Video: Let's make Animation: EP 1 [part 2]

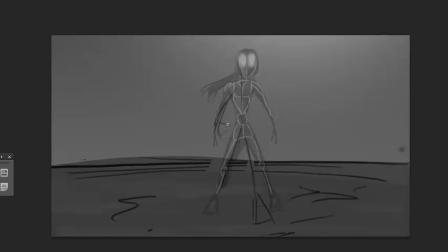(0:28)
Hello again, and welcome to the second part of this episode of Let's Make Animation. We continue where we left off.
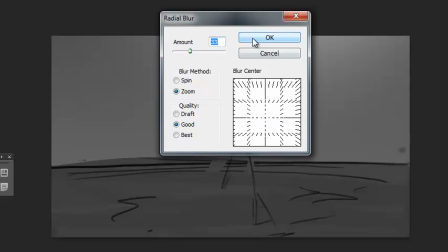(0:37)
In the last part, I explored different ideas for the character and even copied from other well-known characters,
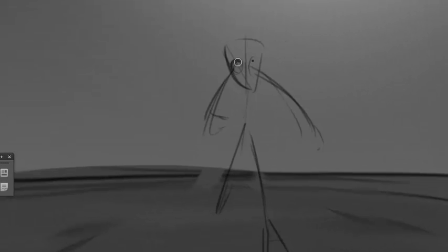(0:45)
just to put something down and to generate ideas so that we can ignore design aspects and focus more on the action that needs to take place. Now that we kind of know what the shape of the character is, I'm going to spend more time on action.
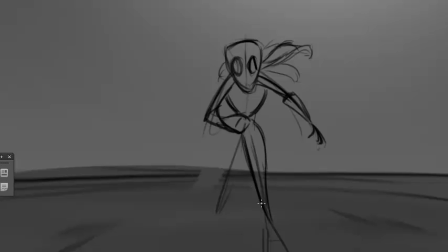(1:04)
You'll notice that my hand is warmed up now, and I'm a lot more confident to draw the figure.
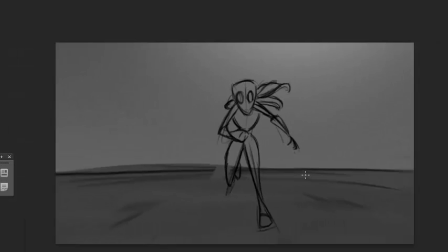(1:15)
So I'm doing a run cycle here,
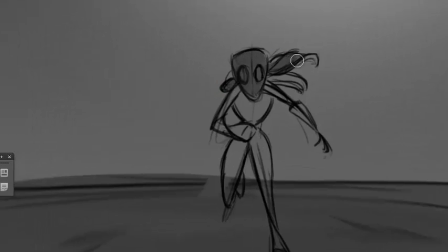(1:20)
and the quickest way to do that is just to flip the image and have it repeat a couple of times. So you're going to see me do that in a minute.
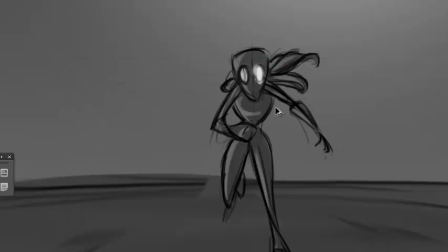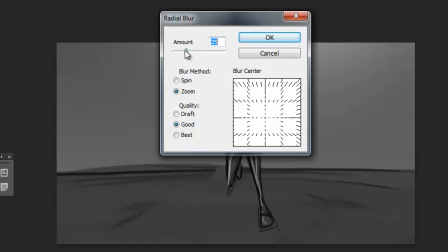(1:47)
Again, I'm putting in those fluorescent stripes, iconic to Tron.
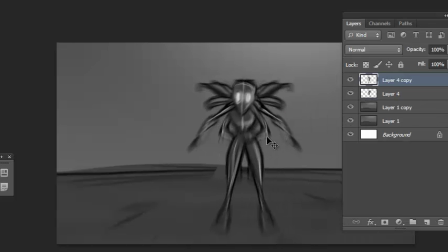(1:57)
Most likely we will never use that. There you can see I'm copying the layer and just flipping it a couple of times. I'm also thinking about camera movement.
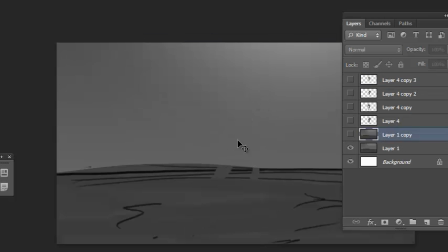(2:12)
So I'm shrinking down the character in the background as we're pulling back.
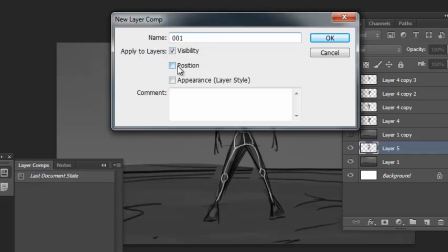(2:19)
The best way to approach a pullback shot would be to draw
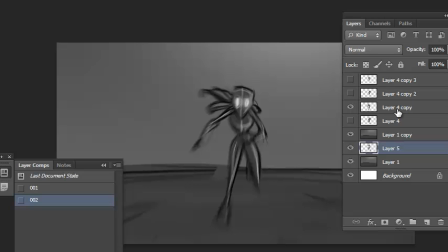(2:23)
out the entire background on the large canvas and just shrink it down. But since I'm making everything up as I'm going, I'm constantly having to expand on the background drawing.
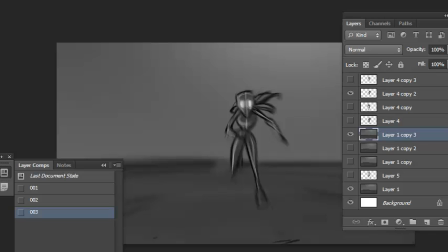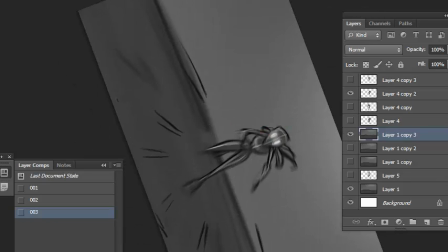(2:44)
You see that I'm a big fan of using motion blur and radial blur to create the illusion of motion.
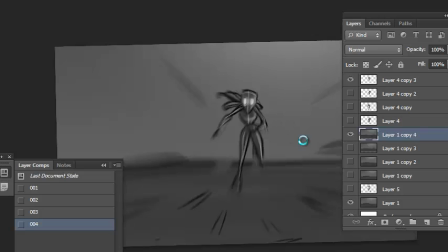(2:54)
You should be careful, though, not to overdo it. We still want our image to read well on screen, and motion blur will often destroy it.
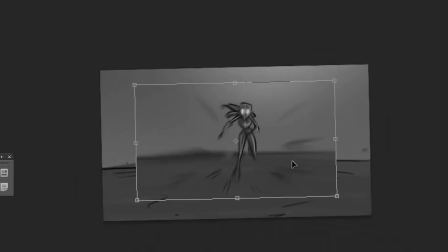(3:05)
You can always, like I've done here, just put in some speed lines just to indicate that
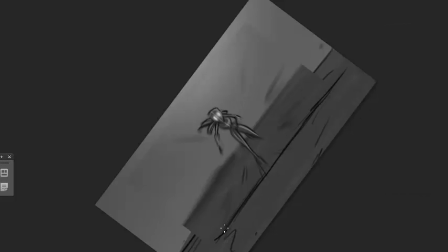(3:12)
the character is moving fast.
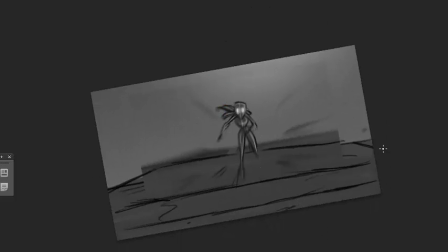(3:16)
Here I'm expanding on the background again, just making a new layer and just drawing on it.
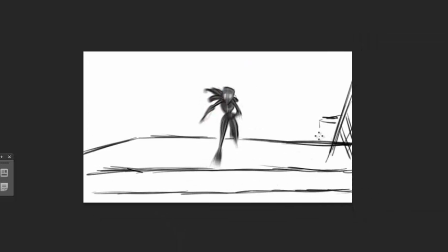(3:25)
Taking the shades from the previous layer and shading that in.
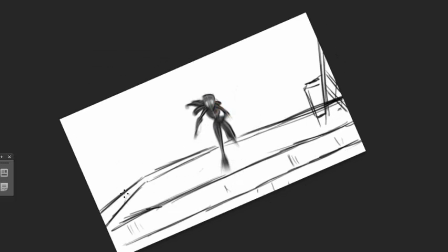(3:33)
I'm going to do that in a minute.
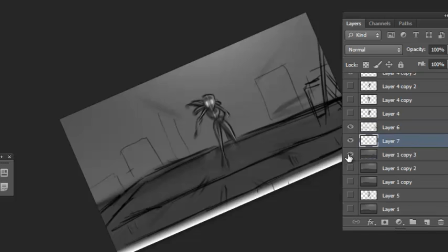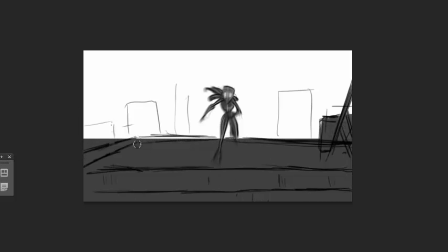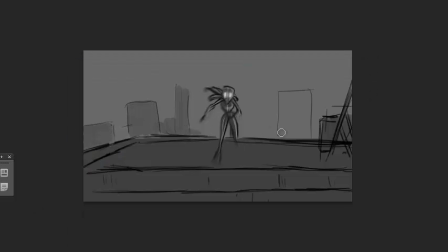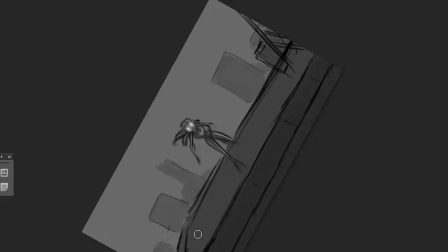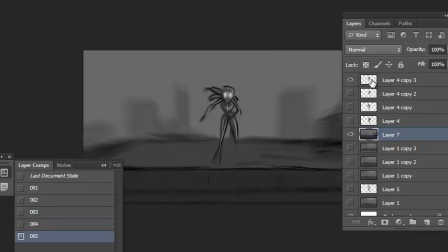(4:11)
There's some radial blur again, just to show the speed of the action.
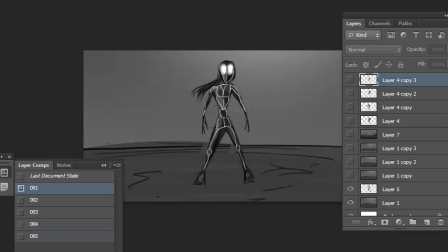(4:22)
You can see I'm scaling the character down as the camera is pulling back to
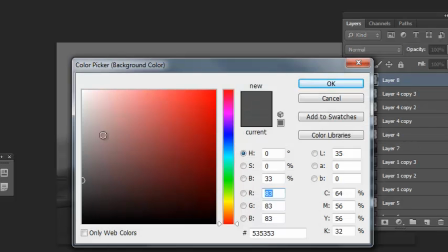(4:31)
make it seem like the camera is moving a little bit faster than the character is.
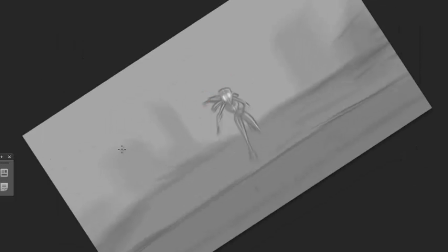(4:36)
It's also a nice idea to show your audience new aspects of the background before the character reaches it.
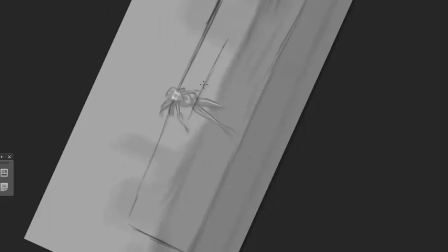(4:46)
Kind of like an anticipation. You shouldn't surprise your audience with new objects in the screen.
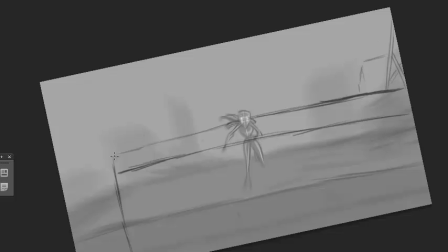(4:55)
So that's kind of the reason why when you do a pullback,
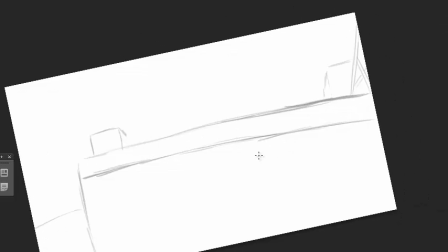(5:01)
you want to pull back the camera a little bit faster than the
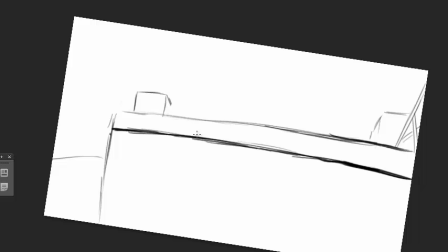(5:07)
character, because oh, my dog's barking there. Sorry for that.
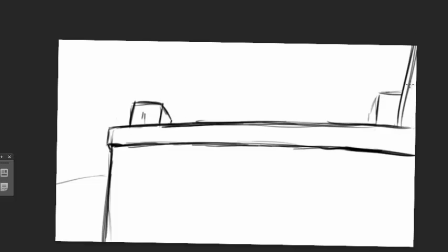(5:14)
You want to pull back the camera a little bit faster than the character, just because you want to show the audience in advance what's coming.
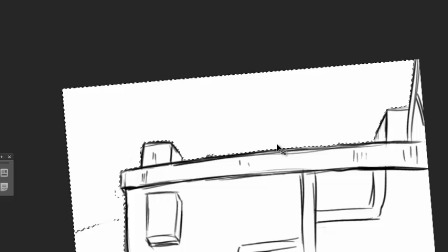(5:26)
Although I'm not too worried about perspective, I like to place a cube or something on a flat surface like this building,
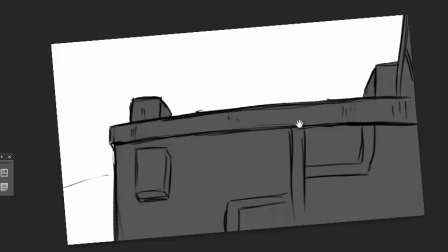(5:34)
just to make the object read in 3D space. Shading also helps with creating depth in your image.
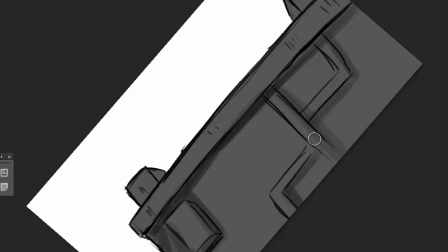(5:42)
Generally, objects that are farther away will be shaded lighter, and objects closer to the camera will be shaded darker.
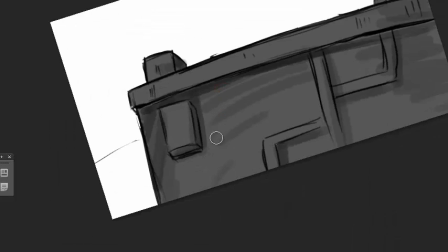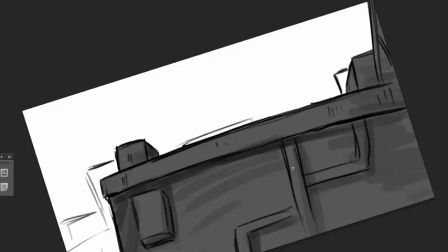(5:59)
As we're extending the background, the buildings
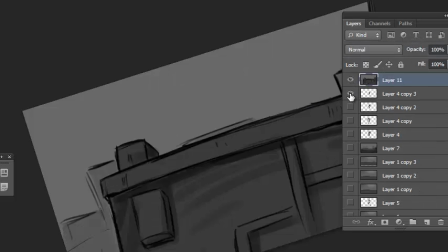(6:06)
in the background, the far background, change with every frame.
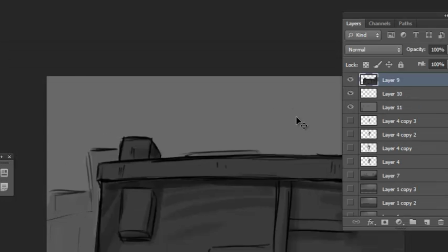(6:14)
But we're not concentrating on the buildings back there. We're focusing on the character.
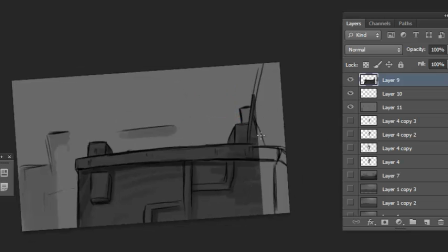(6:23)
Extending the set.
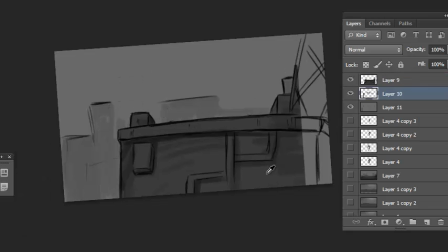I'm constantly, when I'm extending the set,
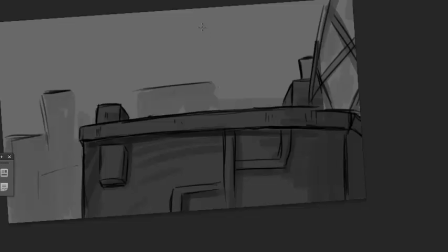(6:36)
I'm constantly making a new layer because I want to use the previous layer in the previous comp so that I can make a new comp.
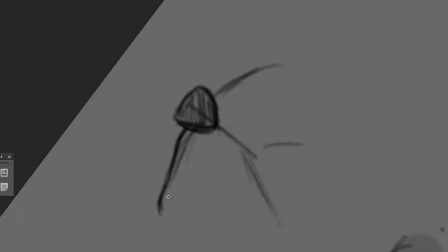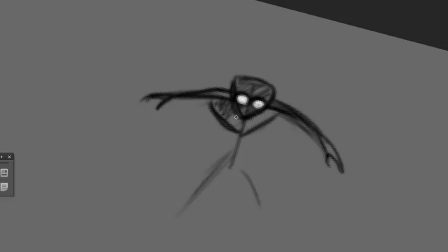(6:52)
And as you see there, there's almost no detail in that character. It's literally just shapes, it's a silhouette, but we read that character.
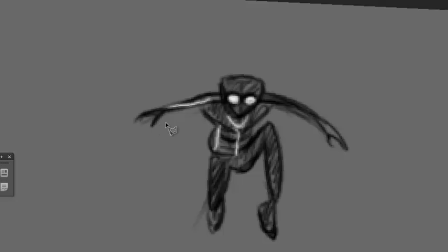(7:08)
We can instantly see that it's the same character as the previous frames.
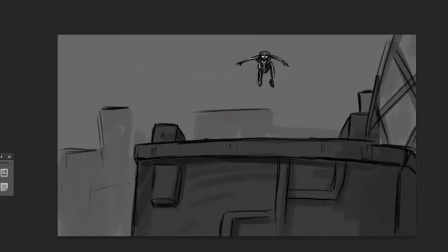(7:17)
And those fluorescent stripes don't really improve the character, so most likely we're going to get rid of that.
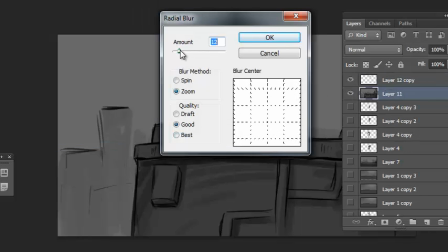(7:33)
Sometimes motion blur will destroy your image.
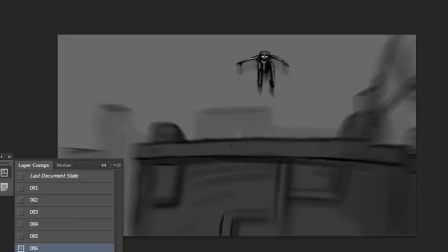(7:36)
What I like to do in that case is to duplicate the layer and motion blur the bottom layer and merge everything back together.
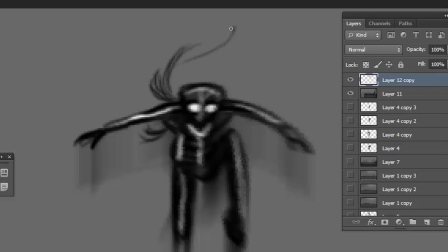(7:44)
That way the motion blur is there on the bottom, but I still retain the crispness of the image on top.
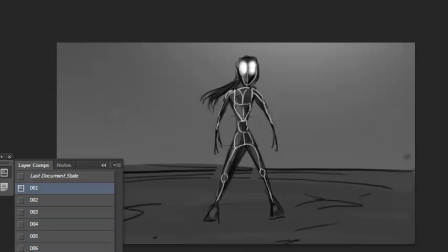(7:55)
I think also a nice silhouette read for this character would be the hair that's always in motion.
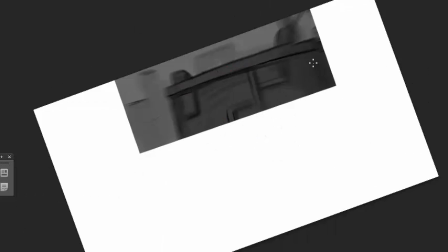(8:08)
That's what's nice about storyboards. Storyboards, although they don't focus on design, they give you a lot of ideas.
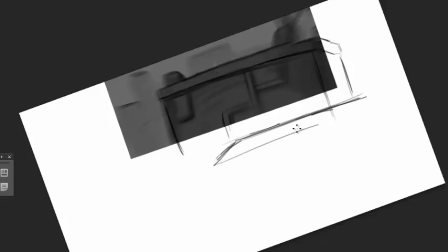(8:15)
So after you've done storyboards and we go into concept design, a
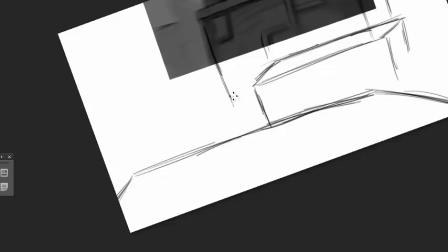(8:23)
lot of the ideas are already given to you.
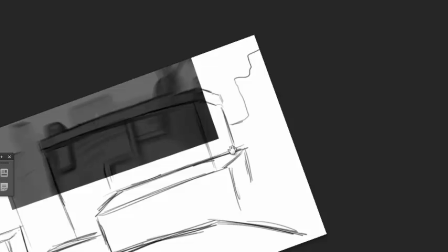(8:27)
You can immediately see what worked, what did not work, how can you improve on things.
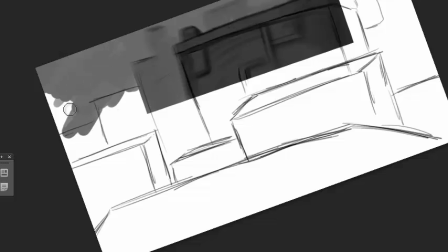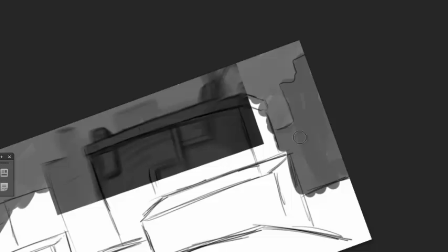(8:38)
These background drawings really slowed me down.